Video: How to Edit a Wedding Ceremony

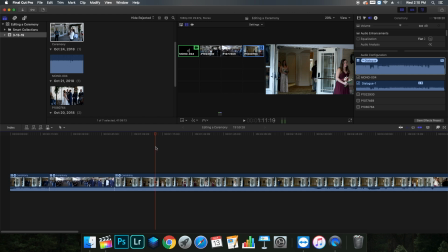497s
So what I'm going to do is right before she comes out of the frame, I'm going to switch back to this shot. And as you can see, this cameraman right here has a view of her coming down the aisle.
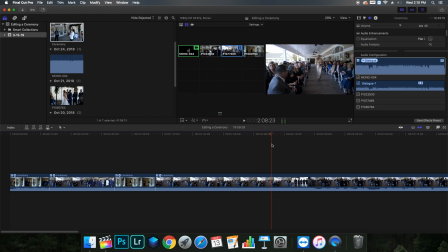512s
We want to make sure we got everyone, which we do. Awesome. The bridesmaids are there. Great. Awesome. When he gets back to the people standing up, I'm going to switch back to this camera because the bride is about to come down the aisle, which is super exciting.
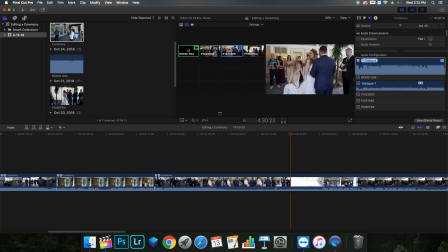528s
And this part is where they kind of just try to settle right before the pastor starts speaking. So what we're gonna do is this cameraman looks ready with their shot, so I'm gonna switch to that camera. You see how this cameraman just shook right here? I don't like that.
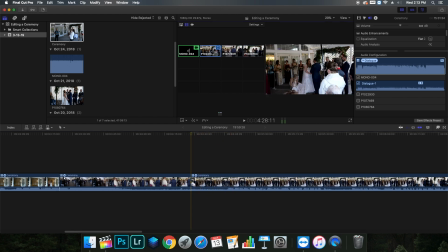545s
So what I'm going to do is I'm gonna switch to a different camera because this is a still camera and I know it's gonna stay still. Around here, I'm gonna switch back to this camera. This shot is a pretty important shot, I would say, because you can see the bride and the groom,
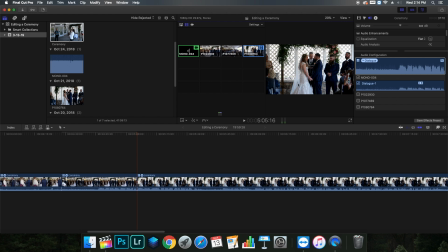564s
you see the pastor, which is very important, and you can pretty much see almost everything that's going on. So let's kind of get right through this. Another reason why I love this shot is because you can also see the bride and groom's emotions.
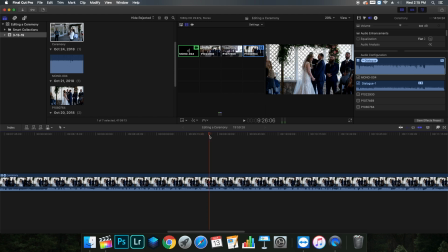580s
So when he just said, oh, you love playing with her hair, whatever, you can see she's laughing. And those are great moments to capture when you're doing a ceremony. Obviously, when you're editing a ceremony, you kind of want to go through the whole thing to make sure the audio sounds good,
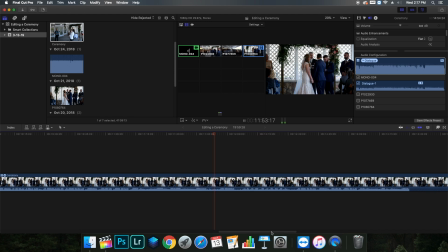597s
you make sure you hear everyone. Okay, so this is the part where he's giving her the ring. I'm going to change about right here to this shot. You can see him giving the groom the ring and her reaction when she gets the ring on her finger.
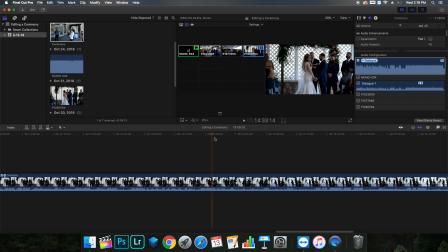616s
All right, so this part is pretty important. This is where they're supposed to drink the wine. In this couple's case, they're drinking beer, which is pretty amazing. So as you can see, this shot is getting a little bit dark. So what I am going to do to improvise
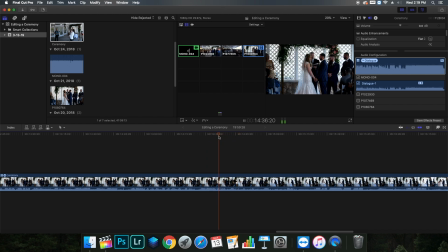636s
is right when he says that.
Ceremony that best fits their relationship.
Okay, so right when he's just starting to talk about the beer, I'm going to switch to this camera.
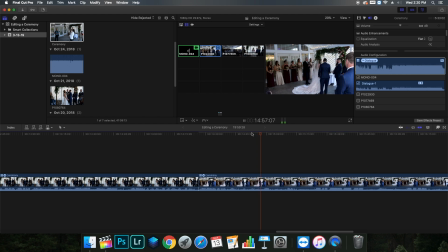648s
What I am going to do is I'm going to switch back as they start walking, and I'm going to select this clip. With me, I'm very nitpicky about color correction, and when a shot is overexposed or underexposed, like, I need to fix it right away. That's just me as an editor. Everyone has a different editing style. Obviously, you can fix this after you're done editing the ceremony, but I like to do it right then so I know that my shot is decent.
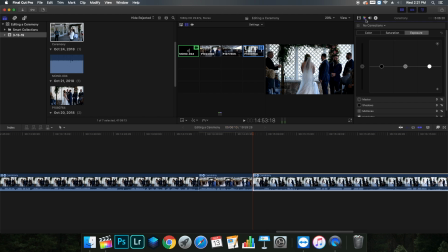680s
So what I'm going to do is I'm going to go to this like little arrow. It looks like a triangle. It has a little colorful stuff in it. And I'm just gonna like raise the highlight a little bit, raise the shadow. That looks 10 times better. You can see their faces. Beautiful, awesome.
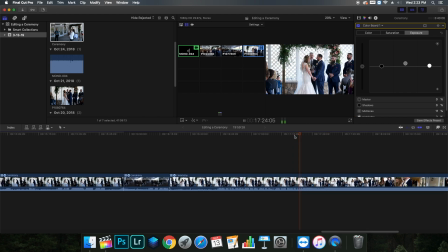699s
And they kiss. Congratulations. Whatever shot's the best, that's the one you're gonna pick. Obviously it's this one. The ceremony is not quite over yet. You wanna get the people walking back up the aisle. Obviously you wanna get the bride and groom. They're gonna be super happy knowing that they're husband and wife now. So you obviously wanna have that shot in the ceremony footage, along with maybe some other people that are important to the family.
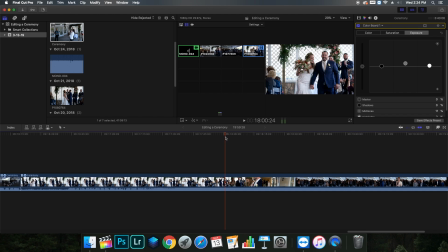723s
So let's jump right in and do that. All right, so they look really super happy there, which is awesome.
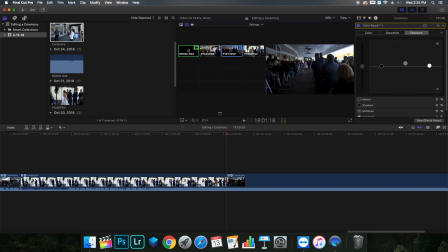731s
Then you're gonna want to switch. People standing, people walking.
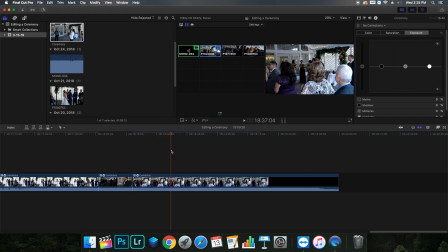737s
And then we are going to switch back to this camera to get the rest of them up.